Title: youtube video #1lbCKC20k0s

You can see that the movie does this a lot and that it helped giving the audience a sense of geography of the location in a place that can really feel like a labyrinth. So I really want to play around with implementing this for further episodes of Ithaca, as there's a lot of world building. Alright, let's talk about the introduction of characters. In a lot of movies and TV series, a character is introduced by having another character pretty much reading off their credentials. you've got the tough new female detective who's coming in and then you got the two captains who are off to the side talking to each other reading off her resume oh yeah Martinez top of a class in Quantico you did two tours in Afghanistan with first group special forces and she's got a purple heart from Hogwarts I don't know you think she's up for the task and then you see some tough character giving her a hard time and then she breaks his arm then the two captains look at each other and go I think she'll fit right in seeing it a lot in the pilots of television shows now so if you haven't noticed i'm a very big fan of this so the mummy does something with its introductions that i really really love and it's all in this non-verbal communication which you know that i'm a fan of if you've seen ithaca you know i love that non-verbal communication what they do in the mummy is they try to distill a character to the very core of who they are by an action and it's within the first five seconds of meeting them and we understand instinctually who that character really is within that beat and without being told who they are imhotep is the exception and that's because in the story is trying to get the audience
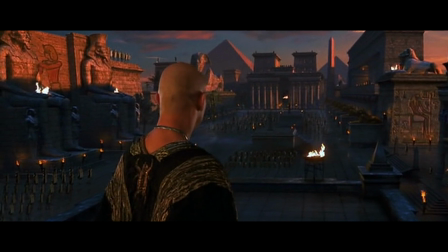[16:55]
to understand the location the legend the rites and rituals that we are unaccustomed to but let's
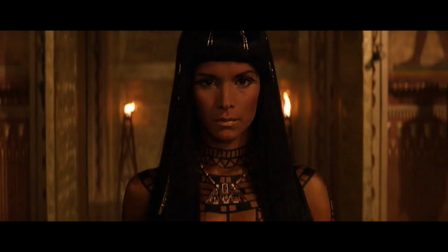[17:01]
Let's take a look at how our core characters are introduced so that you can understand them instinctively and immediately.
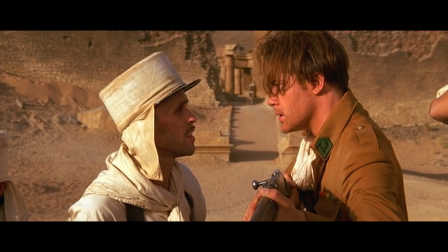[17:08]
In Rick we have a fighter who can lead those around him regardless if the odds are stacked so against him.
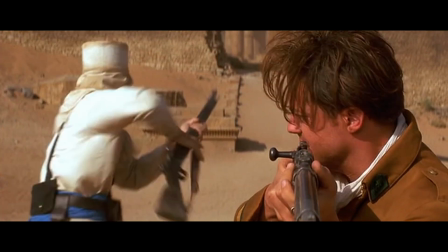[17:15]
With Benny we have a coward who looks to serve his own safety and interest.
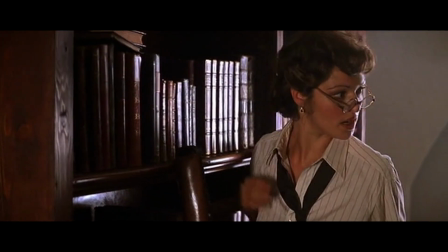[17:20]
In Evie we have an intelligent scholar who doesn't recognize the dangers of the situation she puts herself in.
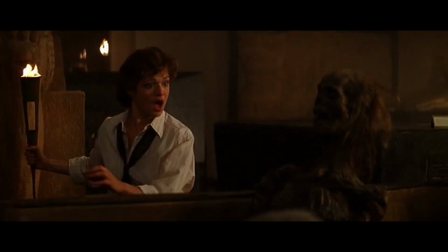[17:29]
and we have a brother Jonathan who doesn't fit in with social norms but seeks that one score that will put him ahead in life.
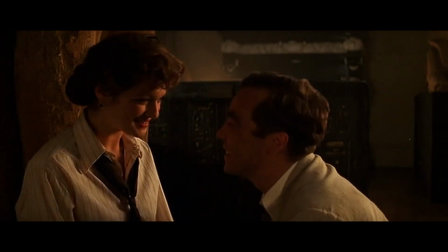[17:38]
We get these within the first 10 seconds of their introductions and it's really by their actions.
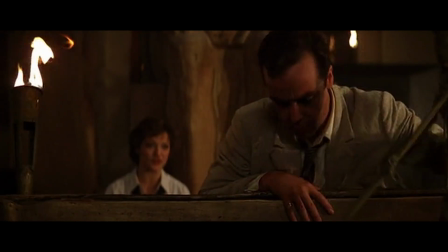[17:43]
It's such efficient storytelling and they feel fleshed out without feeling like caricatures.
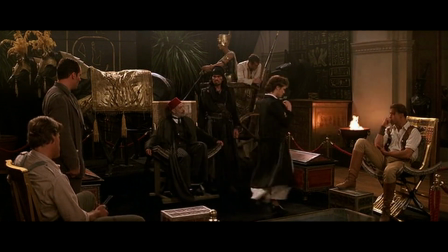[17:49]
But what makes us even more impressive is when we remember how big the rest of the cast is, and that they each have defined character journeys.
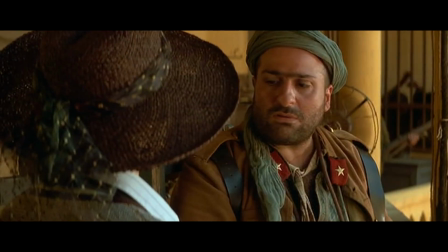[17:58]
We have the American competitors, the prison warden, Ardeth Bay, Winston.
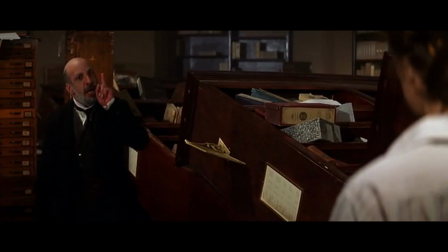[18:04]
There's a lot of them, and yet they all feel and look distinct.
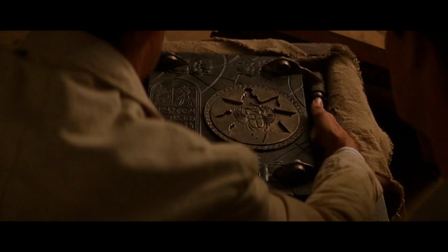[18:10]
They all have something to gain by this journey, and we also get to spend time experiencing their agony and horrors when they fail.
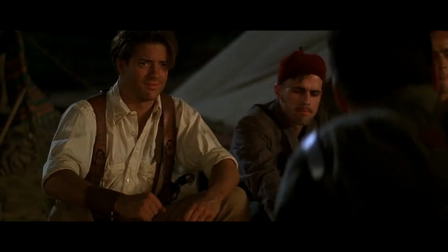[18:18]
These characters aren't just introduced so they can be killed. They each do something that moves the plot forward.
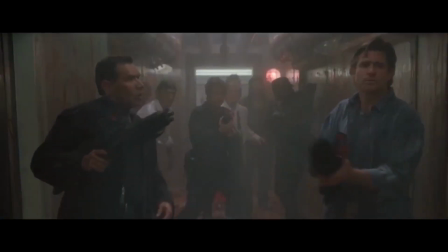[18:24]
This is something that Stephen Summers does really well.
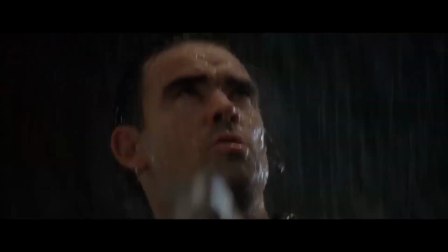[18:27]
He sets up strong groups, each with distinct personalities, and we saw it in his prior film Deep Rising.
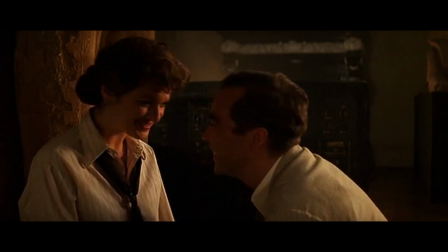[18:35]
Each character is given the appropriate amount of time for them to feel lived in, even if it's in small actions or dialogue that lasts two seconds,
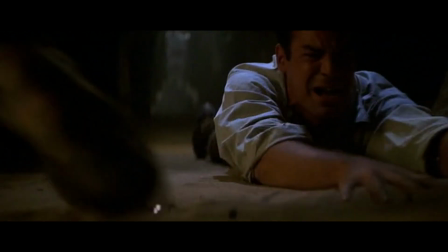[18:43]
and it's enough to let the audience know that there's a social dynamic and hierarchy between the characters.
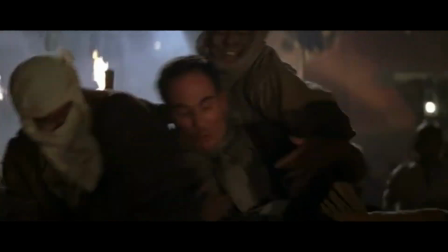[18:48]
One of my favorite examples of this is when Mr. Daniels is grabbed from the car and calls for Rick's help.
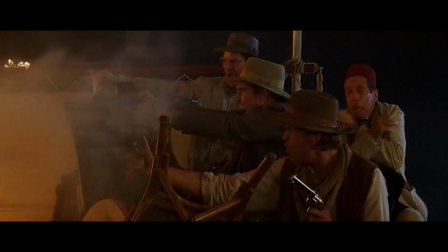[18:58]
Earlier in the movie, we had seen Mr. Daniels shooting the Magi and facing danger with a hoot and a holler,
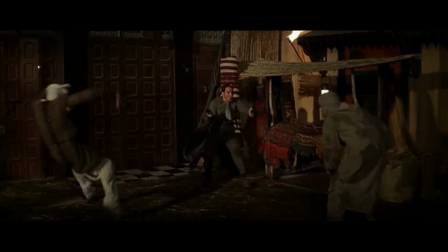[19:04]
but now that he is in the most danger he's ever felt for his life, he calls out to the one he feels safest with, Rick.
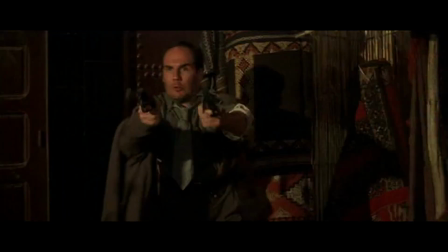[19:12]
And it's a bit tragic that Rick isn't able to pull through.
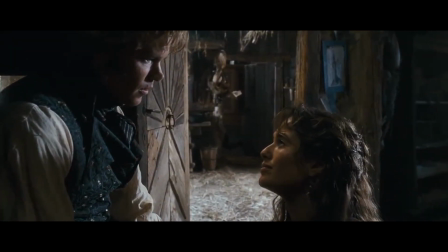[19:19]
Now, on a different note, something that made me curious is what you can call the wound.